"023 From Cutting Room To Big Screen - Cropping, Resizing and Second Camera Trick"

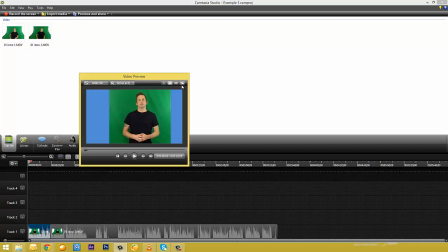Now I'm just going to pop that back by clicking the button again to attach it.
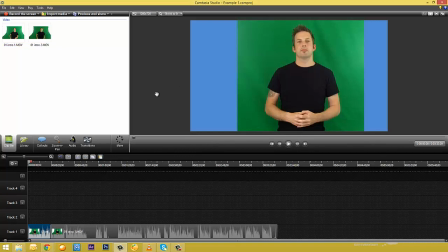Again, this is a personal preference. I just prefer to work this way with the three separate areas that I explained before. Now, as I mentioned briefly at the beginning, a great way to use these techniques is to make it look like you've got a second camera.
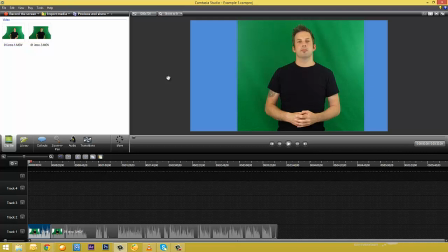Now think about when you're looking at different films and videos. They tend to cut to different shots of just faces or close-ups or pan shots, whatever it may be. Now by using cropping and resizing, you can actually give this effect without ever needing to buy a second camera. I'll show you exactly what I mean. We've already got this split into two where we made the edit earlier.
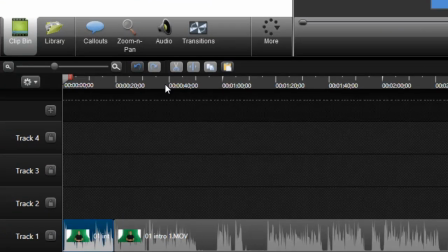So down here I have this one here, and if I move the playhead into the second split, which is shown by this thumbnail,
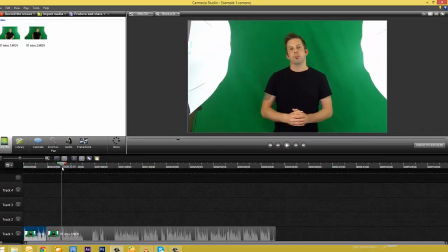you'll see that the edits we just made only applied to the clip that was highlighted at the time. If you've got a lot of split clips and you want to apply the same thing to all of them,
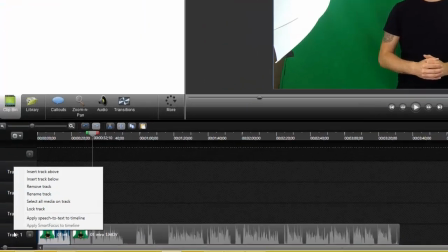you can actually come down to the track that they're on, right click and select all media on track.
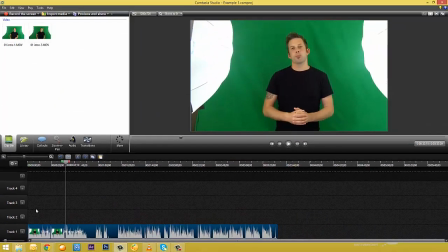Now whatever edits you make will actually apply to every single clip. But for now we want to keep this separate so I can show you this other technique. So we'll just select this one again by left clicking on it. And as you'll see, the first one's deselected now, so anything we do will only apply to this clip.
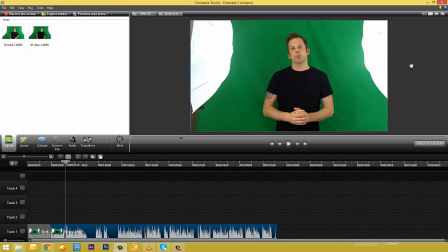Now what I'm going to do is I'm going to make it look like I've got a second camera. First I need to deselect the hand tool, and now it's turned back into our resizing box, which again you can see by the rounded circles here. And what I'm going to do is I'm actually going to drag and make this that little bit bigger, like this.
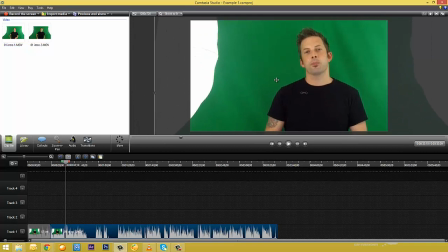As you can see, the editing handles have actually gone off the side of the screen now, so I can't actually get to them.
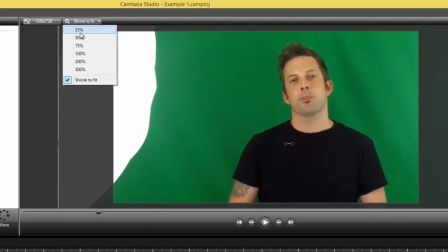So all you need to do is go up to here and choose one of the smaller magnifying percentages so that it all fits back on screen again.
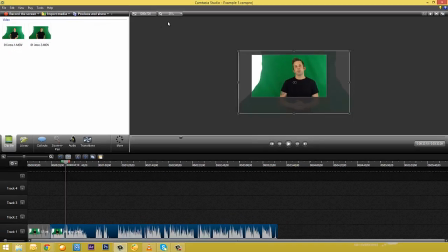So I'm going to go for the lowest one to be sure. And as you can see, I can now see it all again. So I'm going to take this, I'm going to make myself nice and big on there, and then I'm going to use the crop tool that I showed you before by clicking on here. I'm going to drag that in just to get rid of that light that we don't need.
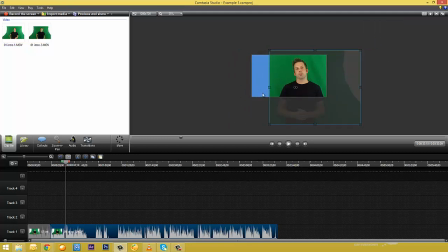Now again, the green screen is still there, we will cover that in a slightly later video, but this is just to show you how you can make this look like a different shot. Now if I go back down here and go just before the split,
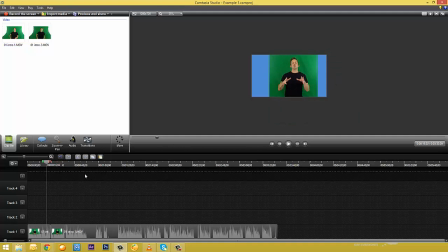drag it along, you'll see this shot has got me like this in quite a wide frame, and then using these controls here I can actually step forward frame by frame,
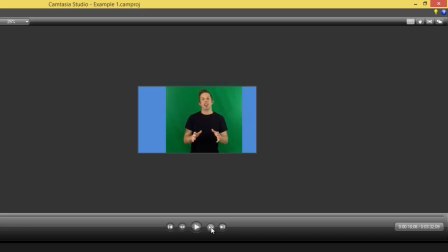or hold it down to go frame by frame like that, and you can see that when it gets to the split, all of a sudden I'm up close. Now this is exactly the same sort of technique they use on films and when they're doing reports on the news, things like that. They'll cut to make it look more dynamic.
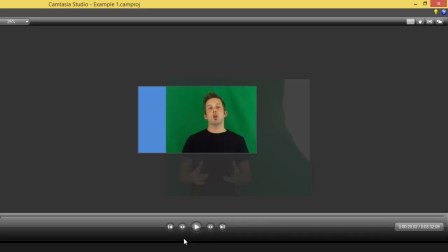Now all we've actually done is zoomed in on exactly the same piece of footage, but it looks like we've got a camera up close and a camera far behind. So if I just go behind and actually click play.
How to set it all up and how to do all the editing and everything as well. So without further ado, let's crack on, shall we? Now this course is broken into...
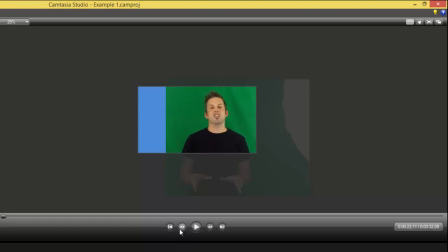You can see how it jumped from one frame to the other and gave that dynamic effect. It's a great way to use a really simple technique to make it look like a top professional video. So now you know exactly how to crop things and resize them and how you can use that for this great technique, which is really simple but very effective. So go out there and give it a try, and I'll speak to you in the next video.